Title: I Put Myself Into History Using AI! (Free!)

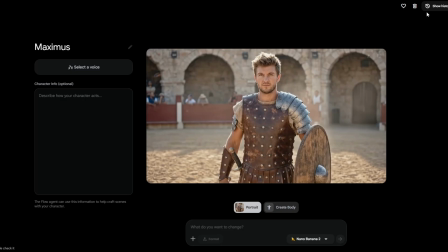And the key move, just like everything else I make, generate a reference of your historical self so you stay consistent across every shot in that scene.
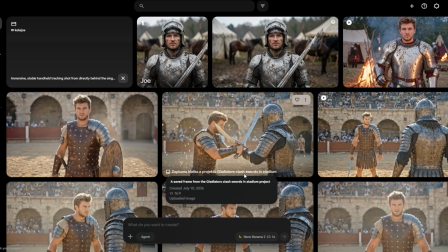And be specific with the period details, because accuracy is what sells it.
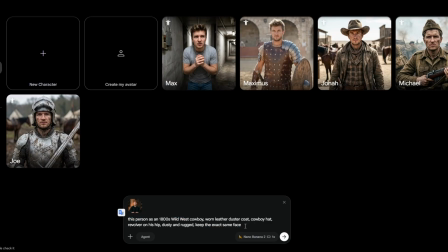Don't just say old clothes, say authentic 1800s Wild West cowboy, worn leather duster, revolver, dusty.
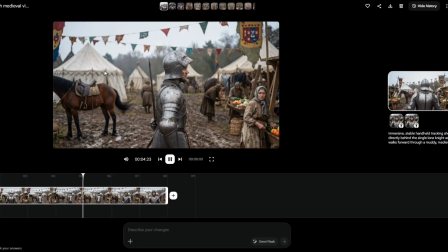The more historically accurate the costume and props, the more real it feels.
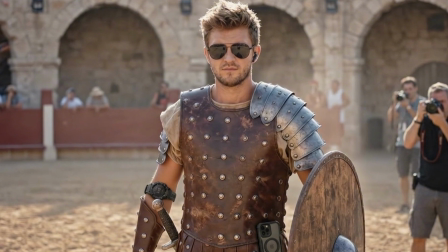If you put a modern-looking watch on a gladiator, the whole thing falls apart.
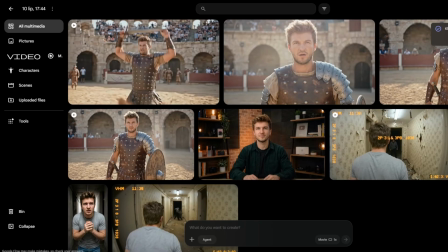So lean into the period, the right armor, the right weapons, the right fabric.
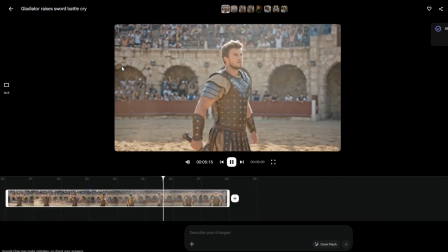Do this for each place you want to visit. You'll basically have a wardrobe of historical versions of yourself.
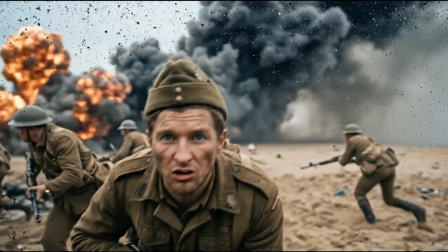Gladiator you, cowboy you, soldier you. Each one locked and consistent, ready to drop into a scene.
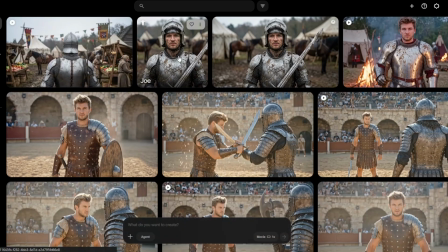That consistency is the foundation of the whole thing. Speaking of which, here's Gladiator me.
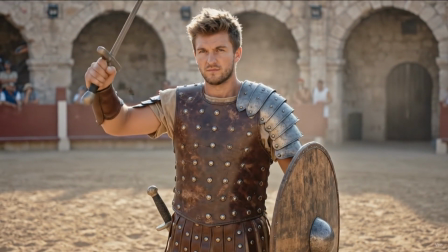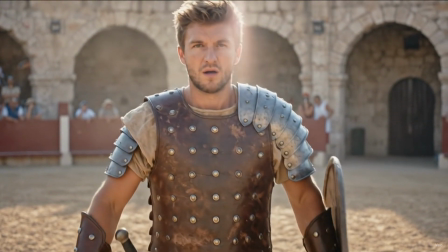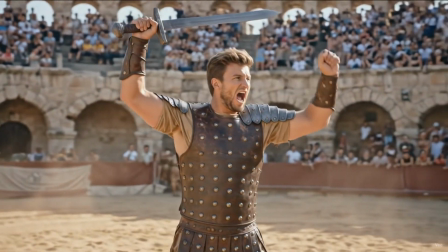glory!
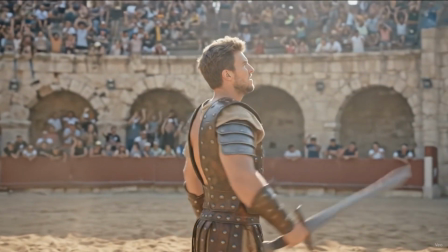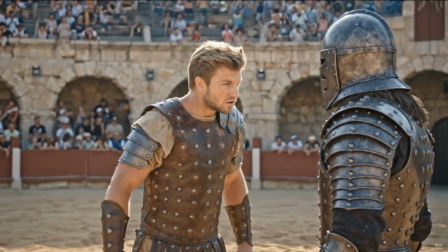Yield or die.
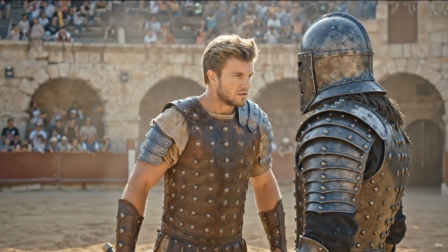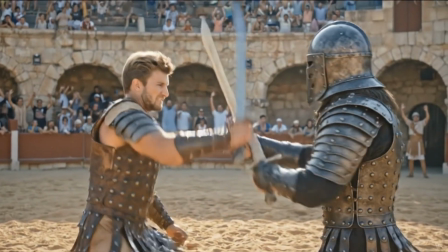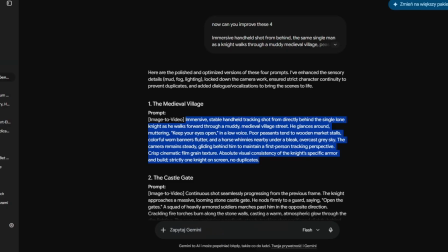Now you've got historical you, time to build the world. This is where Google Flow comes in, and it's the free workhorse for this.
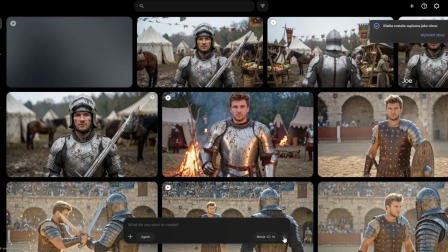You take your historical character image and drop it into Flow, then prompt the full immersive scene around you.
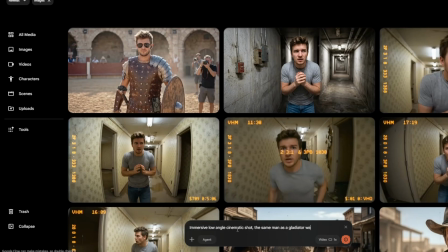Immersive, low-angle cinematic shot, the same man as a gladiator walks out onto the sandy floor of the Roman Colosseum. A massive, roaring crowd packed in the stands, dust and hot sun, epic scale, slight film grain.
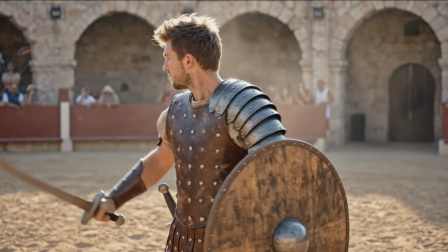Flow builds the environment, the crowds, the atmosphere, and animates it with real camera movement.
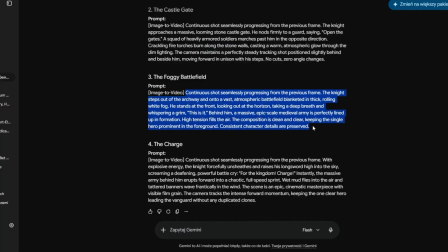The trick for immersion is the camera language. Prompt for handheld, moving shots.
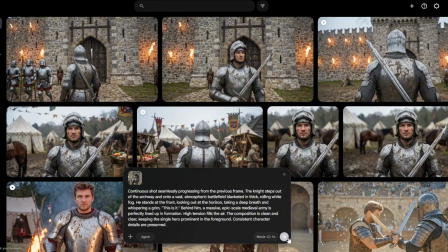The camera walks alongside, over the shoulder. The camera follows through the crowd.
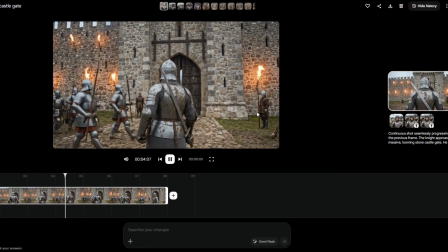Those moving in the middle of it angles are what make it feel like you're actually there instead of looking at a painting.
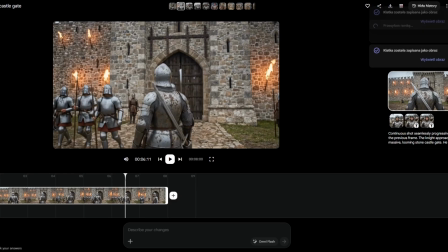Static shots feel like a museum. Moving shots feel like a memory. And build the scene with life around you, people reacting, movement, weather.
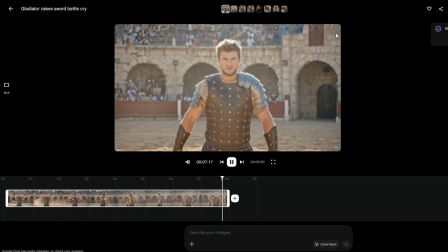An empty set feels fake. A bustling one with soldiers marching, merchants shouting, dust blowing feels alive.
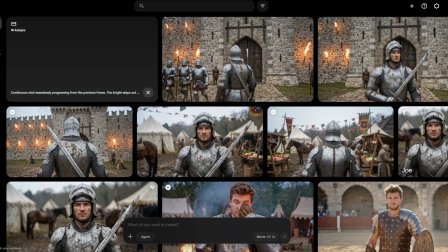Fill the frame with period-accurate activity and your brain buys it completely.
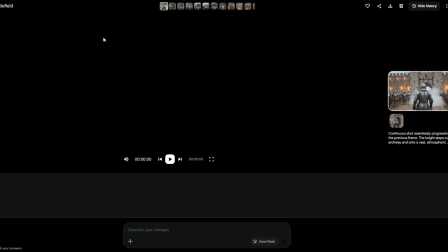This is what turns a guy in a costume into a real moment. Check out this next one, Medieval.
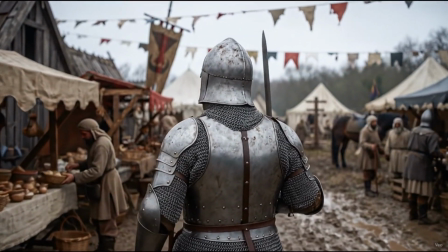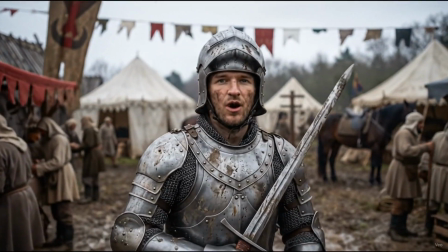Keep your eyes open.
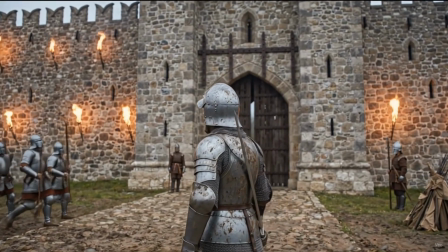Open the gates!
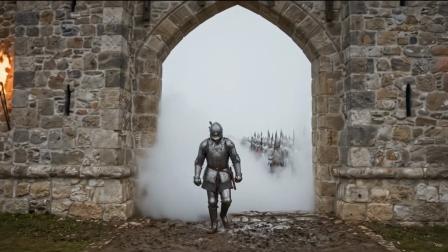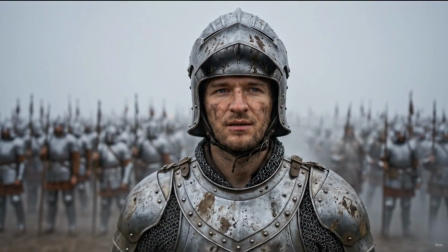This is it. For the kingdom!
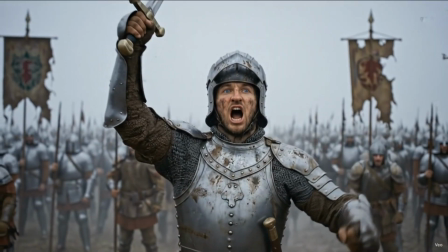Charge!
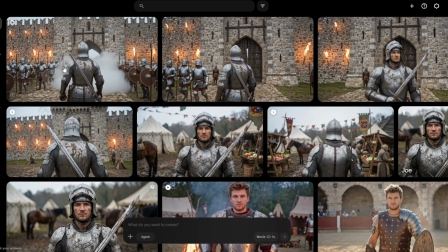Here's the problem. Every clip is only about 8 seconds, but a real immersive scene needs to breathe for 20-30 seconds.
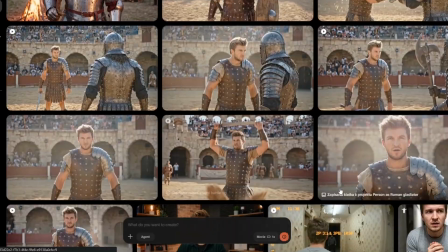So how do you make it long? You chain.
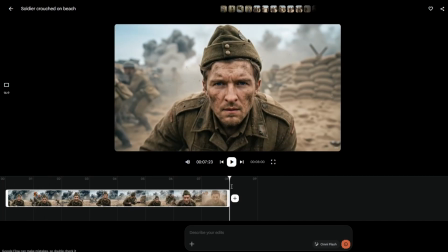You generate a shot, screenshot the exact last frame, and feed it back in as the start of the next clip.
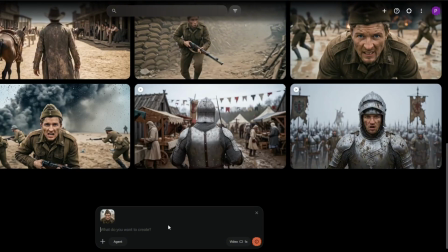It continues seamlessly, so you can walk through that market, turn a corner, and keep going.
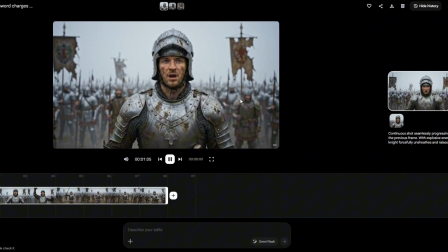One long, continuous, immersive journey instead of choppy little clips.
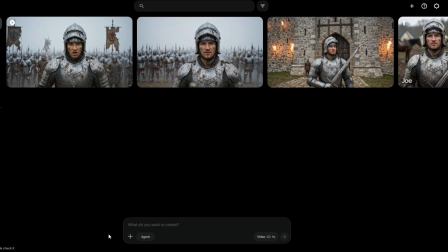And think about it like a little journey, not random shots. For a 30-second scene, plan a mini arc.
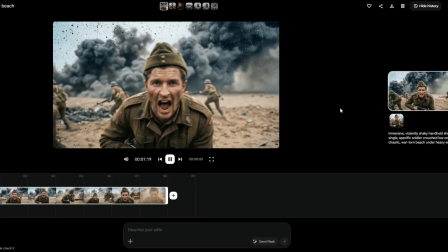You arrive, you walk through, you see something dramatic, you react.
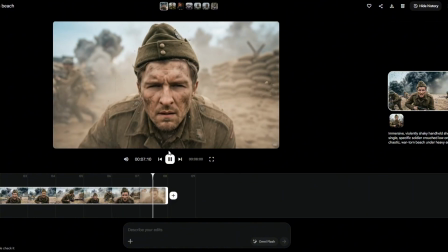Beginning, middle, a moment.
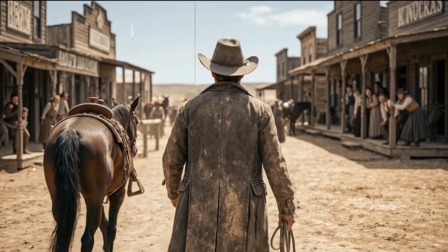So for the Wild West one, you step off a horse, walk down the dusty main street, the town goes quiet, and a gunslinger faces you.